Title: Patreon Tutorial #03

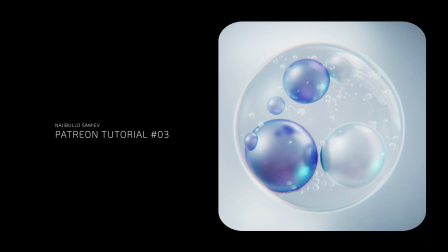0:00 Hi, I'm Naji Bullo, and this is the third lesson. In this video, we'll go over how the lighting and materials were created, and we'll also take a look at the post-production process in After Effects. The first hour of this lesson is available on YouTube, where I show how the animation was made.
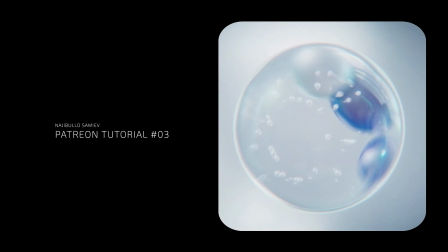0:16 Enjoy watching.
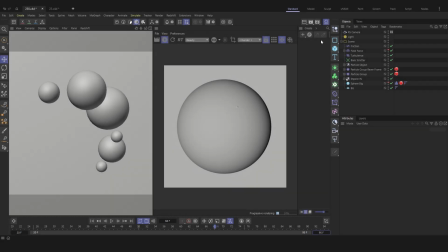Let's start by assigning a simple glass shader to a large sphere so that light sources are reflected in it.
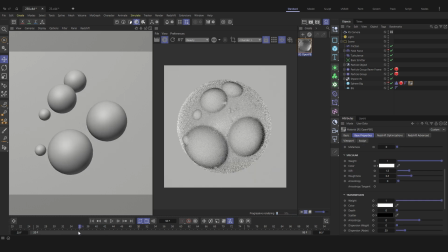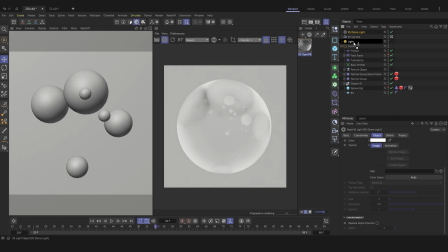0:37 Alright, now let's add our first HDR. Drag it into the light folder and use it as the main lighting source.
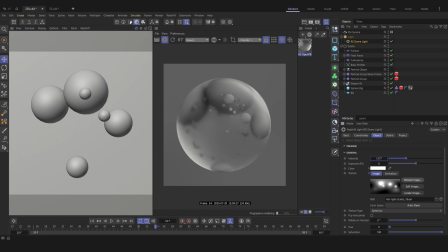0:45 We'll slightly increase the intensity and adjust the rotation to get better reflections.
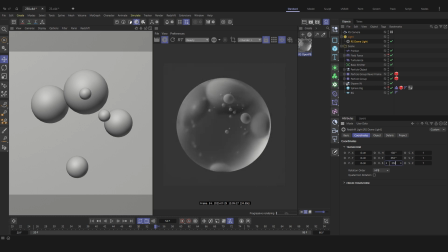0:53 By adjusting the rotation of the HDR, you control where the highlights appear.
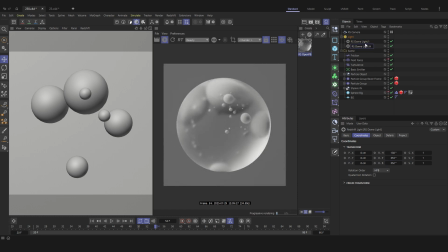1:01 Let's duplicate the current HDR and add a number to its name, just to keep things organized. Now we'll lower its intensity and disable the original HDR.
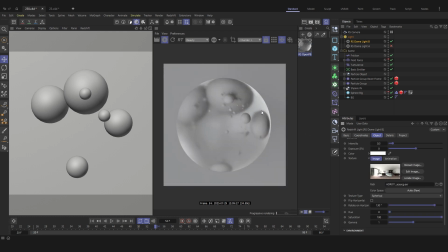1:12 In this duplicate, we can change the HDR image if needed, and, of course, we'll also tweak the rotation a bit to bring the window reflection into view.
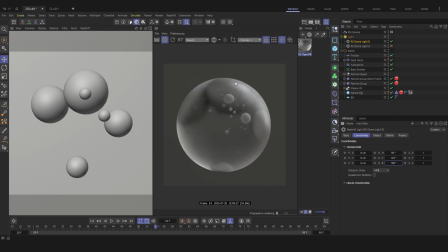1:21 You can already see the reflection, but it looks a bit too blurry. Let's open the material and reduce the blur. And there it is. The window reflection is now clearly visible.
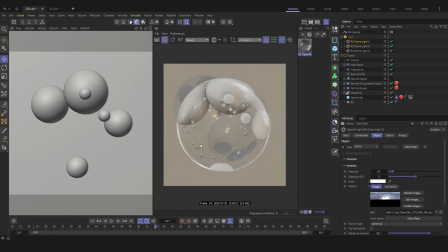1:36 Alright, let's add an HDR image with clouds and the sun, and adjust the rotation settings to get some nice sun flares.
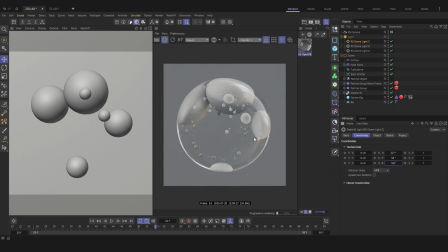1:48 As you can see, the orange glare has appeared. Exactly the effect we were aiming for.
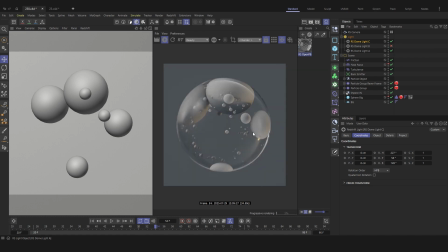1:54 This is my first time using this method. I added 3 different HDRIs to get varied reflections across different parts of the scene.
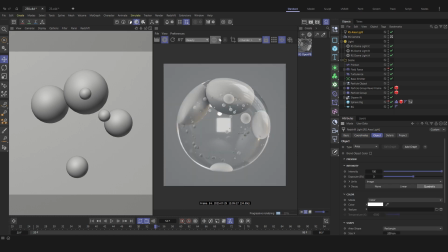2:03 Now let's add some lighting to create a backglow around the objects. But first, let's bring back the visibility of all scene elements.
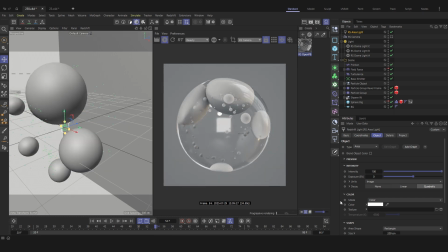2:11 Our light source was too small, so we'll scale it up.
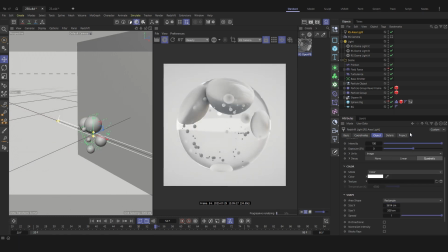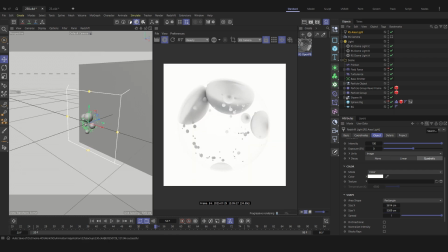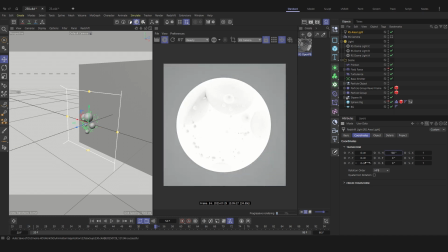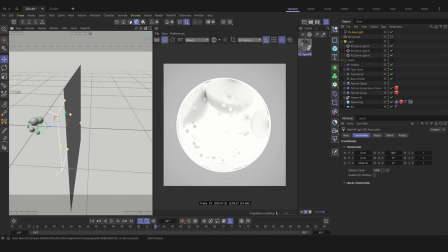2:30 I'll enter the same values I used in the original scene.
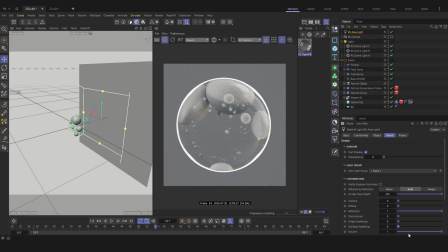2:33 To make it affect only the bright areas, we'll reduce everything else to 0 and keep only the reflection. As you can see, a glowing line appears around our object. Looks good. Next, let's add another light source for the background.
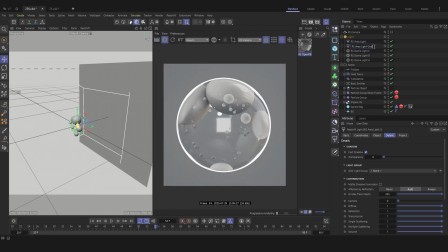For this, I'm using my favorite gobos. Let's reduce the intensity to 4.1 so the lighting around the lines looks softer. Alright, back to the gobos. We'll also increase the size to what we need.
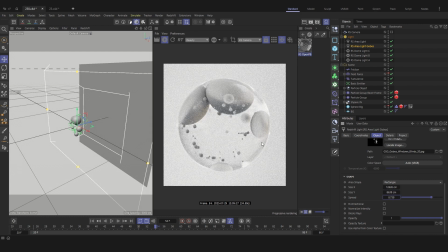3:13 And don't forget to lower the spread. This controls the beam's fall-off angle.
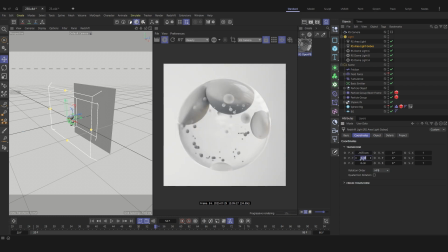3:19 The lower the value, the narrower and more focused the light becomes.
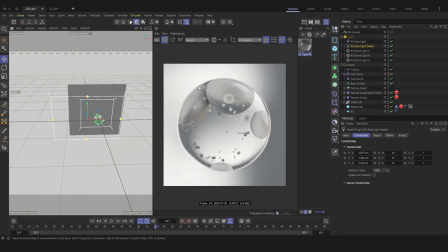3:25 And now, as you can see, the background is brighter. The lighting isn't even, and that's exactly what we want.
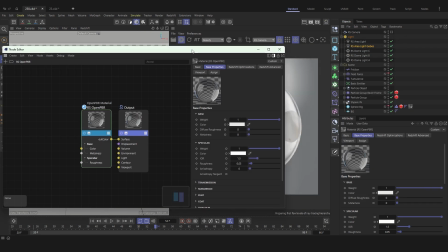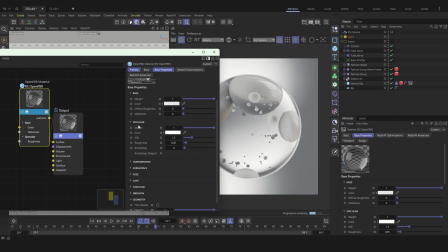3:41 Alright, let's start setting up the material. First, in the transmission section, we'll add a green color and increase the depth to 200 to make the color more saturated.
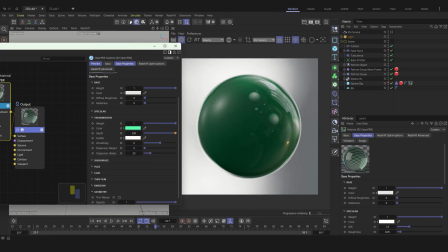3:53 Then we'll set the scatter color to white. This will create internal light diffusion, similar to frosted glass or milk. Next, under the coat settings, we'll only adjust the roughness